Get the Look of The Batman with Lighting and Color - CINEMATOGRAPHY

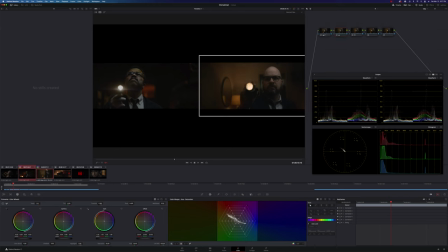966s
and I think I could give myself a little bit more gain just ever so slightly in the highlights now let's look at the curves and look at hue versus
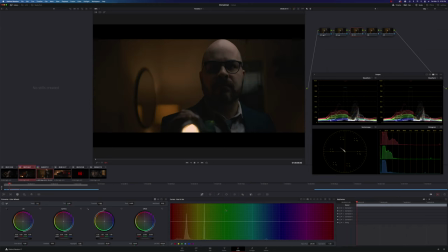978s
sat and uh I am going to just straight up bring up the the sort of red orange saturation a little bit again
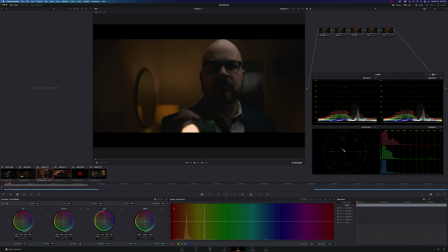995s
we're not getting the red that's okay though and now I'm going to do hue versus hue and I am just going to push that yellow a little more towards uh towards red and
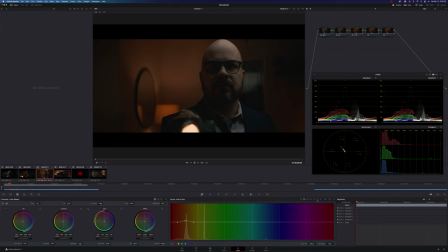1014s
then the last thing is I'm going to get sort of those desaturated shadows so I am going to do loom
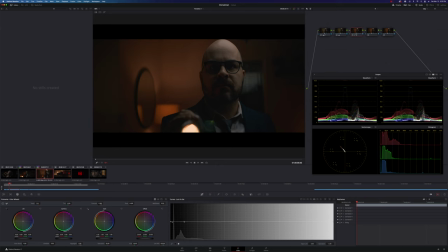1020s
versus sat and I'm going to take the shadow end of the image and desaturate it and I think we can go a little further into the skin tones even
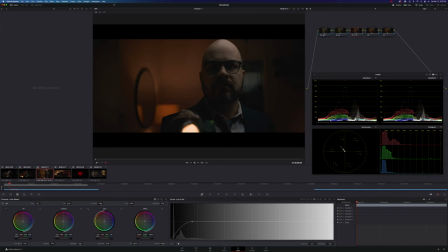1038s
okay there you go I think that looks pretty darn good let's do a little comparison frame pretty darn close again I would love to have some of the shadow to work with but um you got to do what you got to do and you got to work with what you have but overall
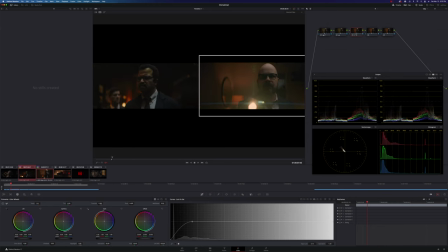1054s
I would say the look of these looks very similar.
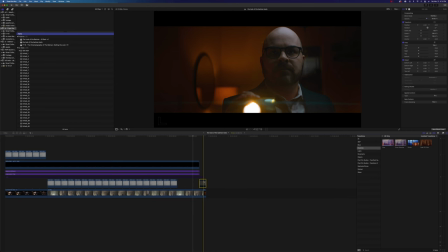1057s
So one really cool thing that Greg Fraser did on this film that he actually did on Dune is that he shot it digitally, scanned it to film, and then scanned it back into the computer for the DI. And the cool thing that it did there is it added sort of natural grain and gateweave, which if you don't know what gateweave is, it's sort of that jitter where the sprockets on the film don't quite catch.
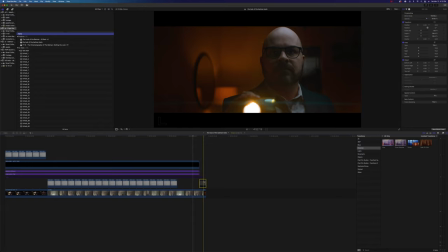1082s
And so the film sort of bounces around a little bit. It's very subtle. it's a very big part of the film look and so just a couple tips on what you can do to really bring the
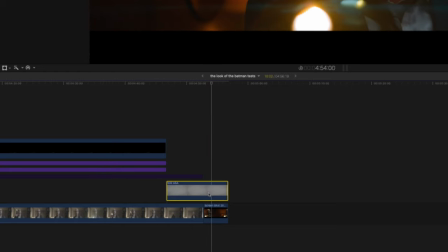1092s
look of this film home is you can add some grain and here I just have a basic overlay grain overlay I got this cool plug-in from
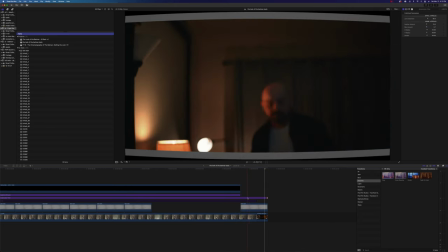1100s
pixel film studios which is a anamorphic distortion and you can
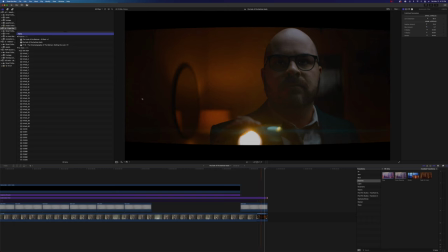1105s
basically soften up the edges and you can give sort of this barrel distortion and you can really control how soft the edges are and again this just adds to that sort of dirty gritty yet pretty look of the film and you can
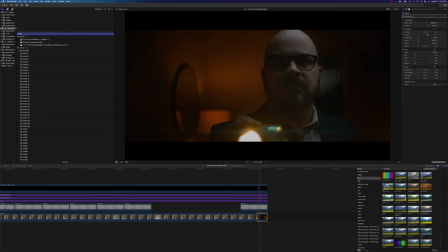1119s
mask that with a 240 frame and then for gate weave what I did was I just created in motion the gate weave effect
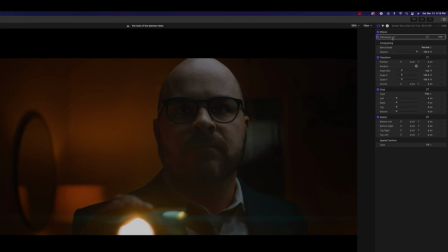1128s
which was basically just key framing the x and y values jittering
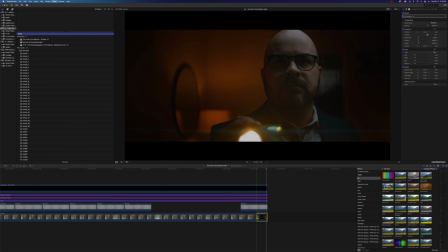1133s
just a little bit and shaking and so this is what it would look like on still image And again, here it is without the anamorphic filter. Here it is with, really just kind of distorts it and dirties it up and gives it a little vignetting with grain, without. And then my Gateweave that I created.
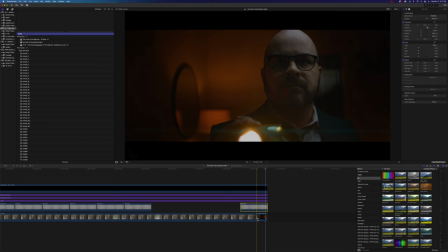1151s
And you can find Gateweave with a lot of film emulation plugins for either DaVinci or Final Cut Pro, or you can make one in motion or After Effects. So there you have it. That's how I got the look and post of the Batman. As always, thank you all for watching. I hope you enjoyed this video and learned something and please let me know if you would like to see more of this kind of content. Feel free to sound off in the comments with any thoughts or questions. I'd love to be of assistance in any way that I can. I hope you all have a great rest of the week and I'll catch you in the next one. Bye.